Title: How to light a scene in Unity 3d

¡Ey! Hola a todos, soy Josh Caminiti y en este vídeo os voy a enseñar cómo iluminar una escena en Unity. Cuando estés haciendo un juego en 3D, o una escena, o lo que sea, es importante que la iluminación esté bien hecha, porque aunque los modelos sean muy bonitos, si la iluminación no está a la altura, el resultado final no va a ser bueno. Para enseñaros cómo iluminar en Unity vamos a usar esta escena de aquí, y el resultado final tiene que ser este de aquí.
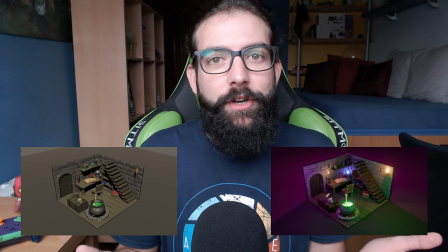[0:19]
Sí, seguro que os estáis preguntando de dónde saqué estos assets tan bonitos, pues la verdad es que los hice hace un tiempo en Blender, pero obviamente no se me ocurrieron a mí solo, que en el fondo soy un sucio programador, sino que los hice siguiendo un timelapse de un canal de YouTube que se llama Polygon Runway, y os dejo un enlace en la descripción por si le queréis echar un ojo. Por último, decir que para grabar este vídeo voy a usar la built-in render pipeline, pero todo esto también es aplicable a la URP o a la HDRP.
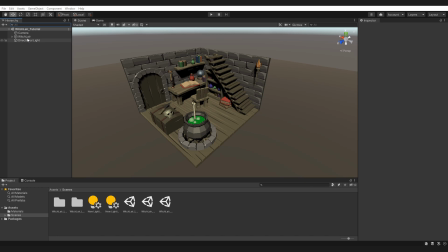[0:44]
Antes de empezar a iluminar la escena, vamos a cambiar un par de valores de configuración. Primero vamos a ir a la cámara y vamos a cambiar el rendering path para usar el modo de ferret. Este modo de renderizado tiene mejor calidad que el modo forward y además soporta cualquier número de Point Lates.
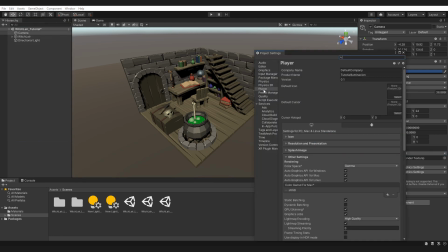[0:57]
Después vamos a ir a la pestaña Edit, a Project Settings y dentro del apartado Player vamos a cambiar la opción de Color Space para usar Linear en lugar de Gama.
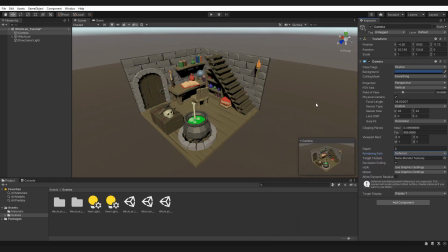[1:06]
Con este modo se consigue tener unos colores mucho más precisos y realistas. Estos dos cambios que acabamos de hacer yo lo suelo aplicar en todos mis proyectos, porque la verdad es que mejoran bastante la calidad gráfica del juego. Sin embargo, si estás haciendo un juego para móviles o para ordenadores algo más viejos, puede que te interese mantener el Rendering Path en Forward, porque el modo de ferred, en algunos móviles viejos directamente no funciona o puede que afecte bastante al rendimiento.
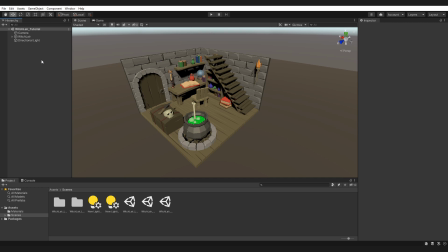[1:29]
Lo siguiente que vamos a hacer es eliminar la asquerosa luz direccional por defecto de Unity.
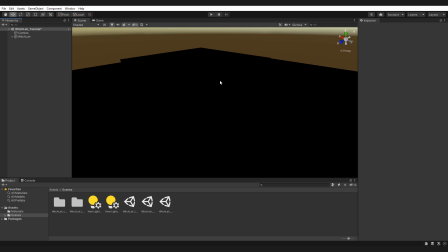[1:33]
Como veis ahora no se ve absolutamente nada ya que hemos eliminado la única luz que había y la luz ambiental se está cogiendo del Skybox, que al no haber luz direccional se pone negro. Para solucionar esto vamos a abrir la pestaña de Lighting, que se encuentra en Window, Rendering y Lighting.
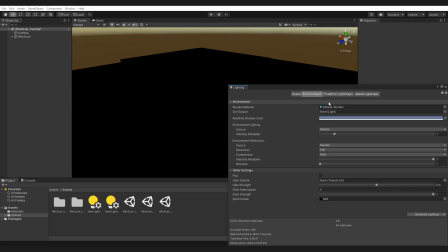[1:48]
Vamos a ir a la sección Environment y vamos a eliminar el Skybox.
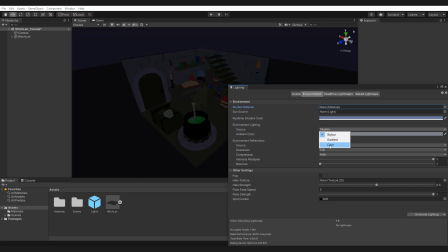[1:52]
Después cambiamos la fuente de la luz ambiental para usar la opción color y le asignamos un color grisáceo vale que hemos hecho hasta ahora al quitar la luz direccional la zona se vio completamente negra sin embargo hemos conseguido que se vea algo sin haber añadido otra luz esto es porque hemos cambiado la fuente de luz ambiental para que en vez de usar el skybox que lo hemos eliminado use un color plano en este caso un gris y que es la luz ambiental pues digamos que es una luz que se aplica en este caso de forma homogénea a todos aquellos lugares donde no haya luz directa, es decir, a las sombras. Y como ahora mismo no tenemos ninguna luz, se está aplicando por igual a toda la escena.
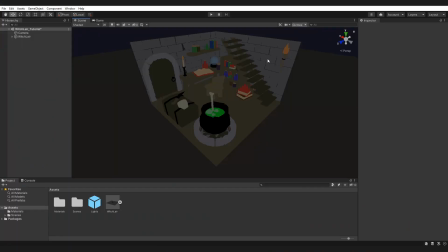[2:28]
El siguiente paso va a ser añadir luces a la escena. Primero vamos a iluminar los objetos pequeños de la escena y vamos a empezar por esta antorcha de aquí. Para ello vamos a añadir una point light y la vamos a colocar más o menos en la posición de la antorcha.
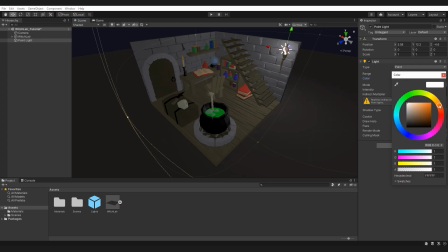[2:42]
Después vamos a cambiar el color para que tenga un color más rojizo, ya que queremos que parezca fuego. Y por último, cambiamos los rangos y las intensidades hasta que estén más o menos a nuestro gusto. Por último, cambiamos el shadow type para que tenga sombras suaves.
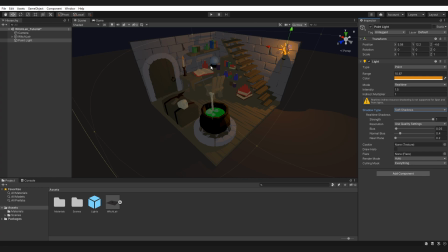[2:59]
Después vamos a seguir el mismo procedimiento para iluminar esta vela, esta bola de cristal y una hoguerita que debería estar debajo de este caldero. Este podría ser un buen resultado. Además de estas point lights para iluminar los pequeños objetos, también he añadido tres luces generales para iluminar toda la escena.
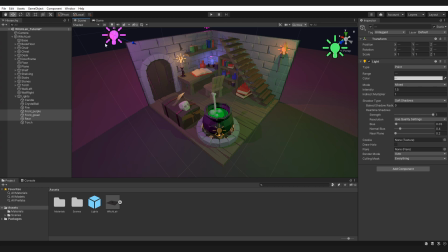[3:15]
He añadido una luz verde para iluminar la escena desde la derecha, una luz violeta para iluminarla desde la izquierda y otra luz violeta para iluminar la escena desde atrás.
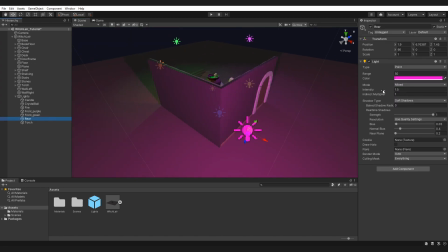[3:24]
Además, a esta última luz le ha aumentado bastante el rango y la intensidad para que cree estas sombras que vemos a los lados de la habitación. Esto que acabamos de hacer es la parte más artística del proceso, ya que lo que hemos hecho fue colocar luces, cambiar sus colores, intensidades, rangos, etcétera, etcétera.